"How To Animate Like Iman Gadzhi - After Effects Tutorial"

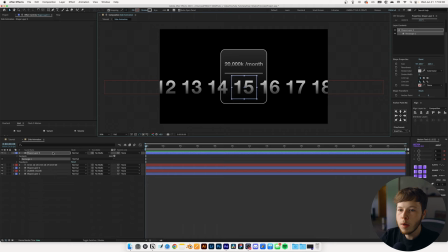243s
We're going to use a rectangle tool, and I'm just going to make a little selection around the middle number. I'm going to remove the stroke and just add a fill. It can be whatever color you want. We're just going to use this as a mask. And then I'm going to take my numbers and I'm just going to pick whip it to the mask.
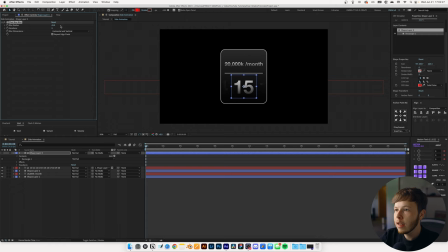262s
And I'm going to add a fast box blur to our mask so we can get some of that vignetting that he often uses, just to see a little bit of the numbers here. I'm going to keyframe the position. So let's go about 1 second forward, keyframe that position,
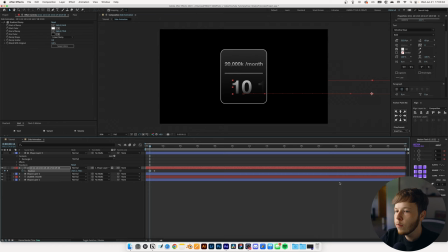276s
go back a little bit and scroll until, let's say, 10 is in the middle. And you can always use the proportional grid to keep it centered. And maybe we don't even want to end it at 15, maybe we want to end it at 18. Remove the proportional grid, and I'm going to select my keyframes and add sexy speed to it.
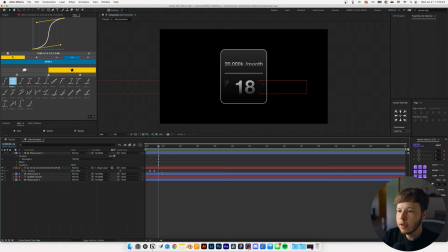296s
So it's gonna start off with 10 and then scroll up to 18. It uses motion blur, so we're gonna do the same thing to keep everything true to life. You use a little bit of motion blur. We want to animate our little lines. So for that, I'm just gonna add a trim pause to it. Let's move this up a little bit.
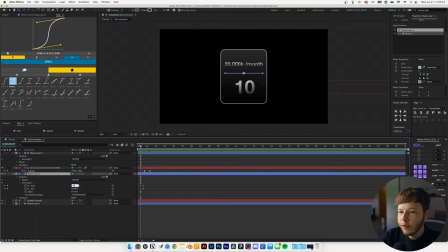314s
Let's set a keyframe for the start and the end, and then go back and set them both to 50 and stretch this out a little bit more. Select them and add 60 speed. And we have a line animating out.
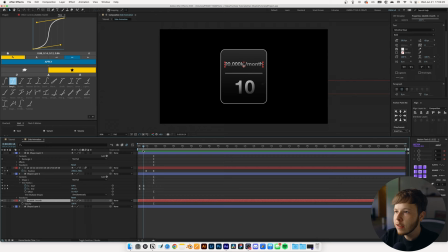328s
Last thing is the text animation. And from what I can tell, he uses a mix of a blur and opacity animation for most of his text animations. I'm gonna animate the opacity. So right here, let's say we want it to be fully seen, go back to the beginning, set it to 0,
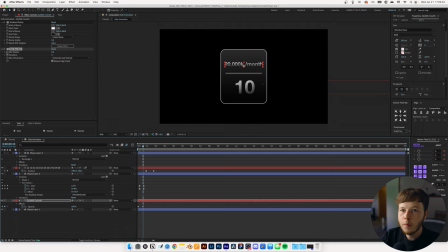343s
then add a false box blur and keyframe the blur radius, set that to 0, go to back a little bit so we can see what we're doing, increase that to about 5 should do it, and we can select both of them and add a 60 speed, and if we play that back,
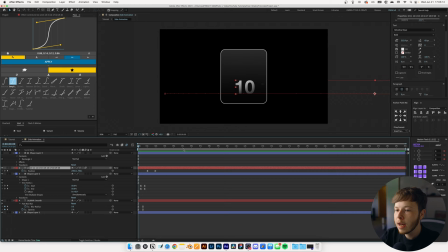361s
we have that. We can copy our blur radius and our opacity to our position, to our number counter, paste it in there. We should have both, and then you can see that all animates in, and I don't feel like this is super centered, so I'm gonna turn on the proportional grid again and line it up just a little bit.
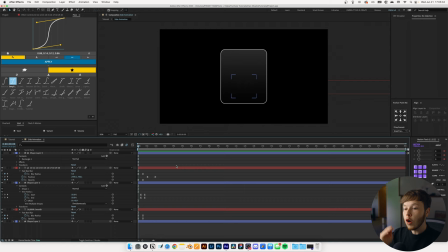380s
That is the base of our animation. One thing is, he usually animates it opening up as well. So if we take all our layers and we just move them up a little bit and go forward to right about here,
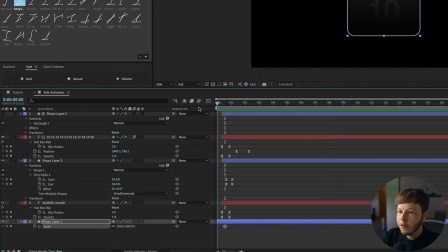391s
select our shape layer, hit S for scale, go set a keyframe, go to the beginning and unlink them, and then you can animate the scale of each one and just set that to 0,
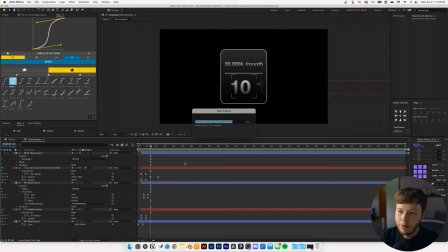400s
select both, 60 speed once again, play it back, and just like that, we have a basic animation. But sometimes he reduces the opacity of the background a little bit just so you can see it a little bit in the back, so why not do that?
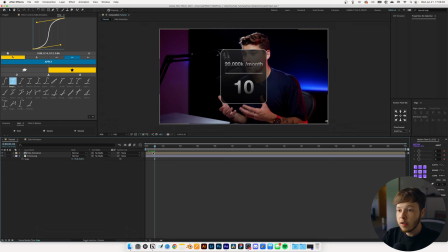415s
And of course, we're gonna add motion blur to our box as well, because that's what he would do.
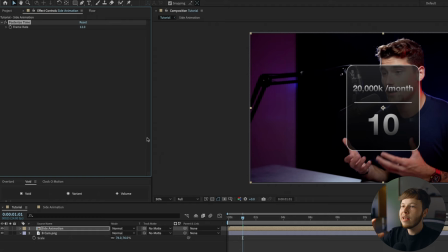419s
So one thing that I love about his style is that he uses pressurized time, so we're gonna start by adding that and just set that to 12. And then he also adds a little bit of boil or like a textured look to the animations. On our pre-comp, I'm just gonna add an instance of turbulent displays.
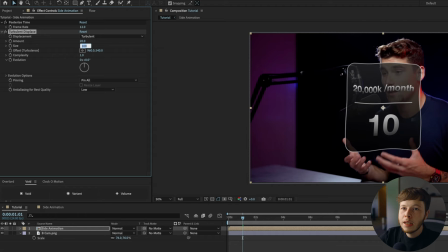434s
In his case, I don't think it's animated most of the time, but I like to animate it just because it gives it that little bit more oomph in the build.
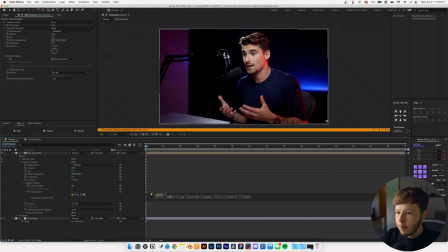441s
So I'm going to set the amount to about 20, the size to 2, open up my evolution options and alt-click the random seed. And then I'm just going to type random parentheses 4, and then that's just going to animate it ever so slightly.
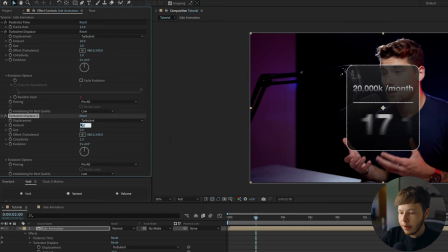451s
And I'm going to add a pulsarized time to it as well. So enter right before, add pressurized time 6, duplicate this, set the other instance to 8x8.
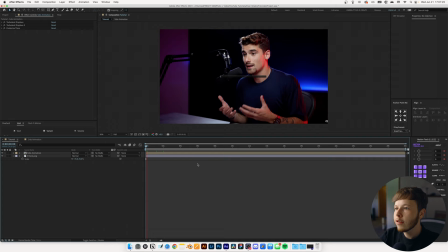460s
I'm just going to move pressurized time to the bottom. And if we play this back, we have something that looks kind of like this. Now, as I said, we're going to put it in 3D space. So toggle your switches, turn on 3D space for it, and move it up to the left and click on rotation. And we're going to rotate it on the Y axis just a little bit. Like that, we have our first animation.
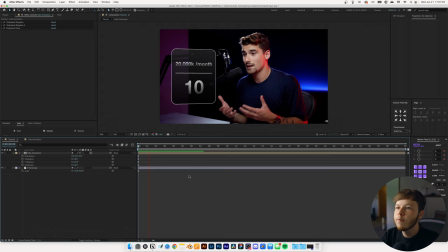479s
Pretty simple, pretty quick, and it just has a good little bit of movement, nothing too crazy, and it looks pretty clean.
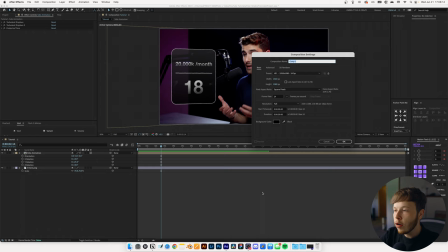486s
The next animation is a lower third.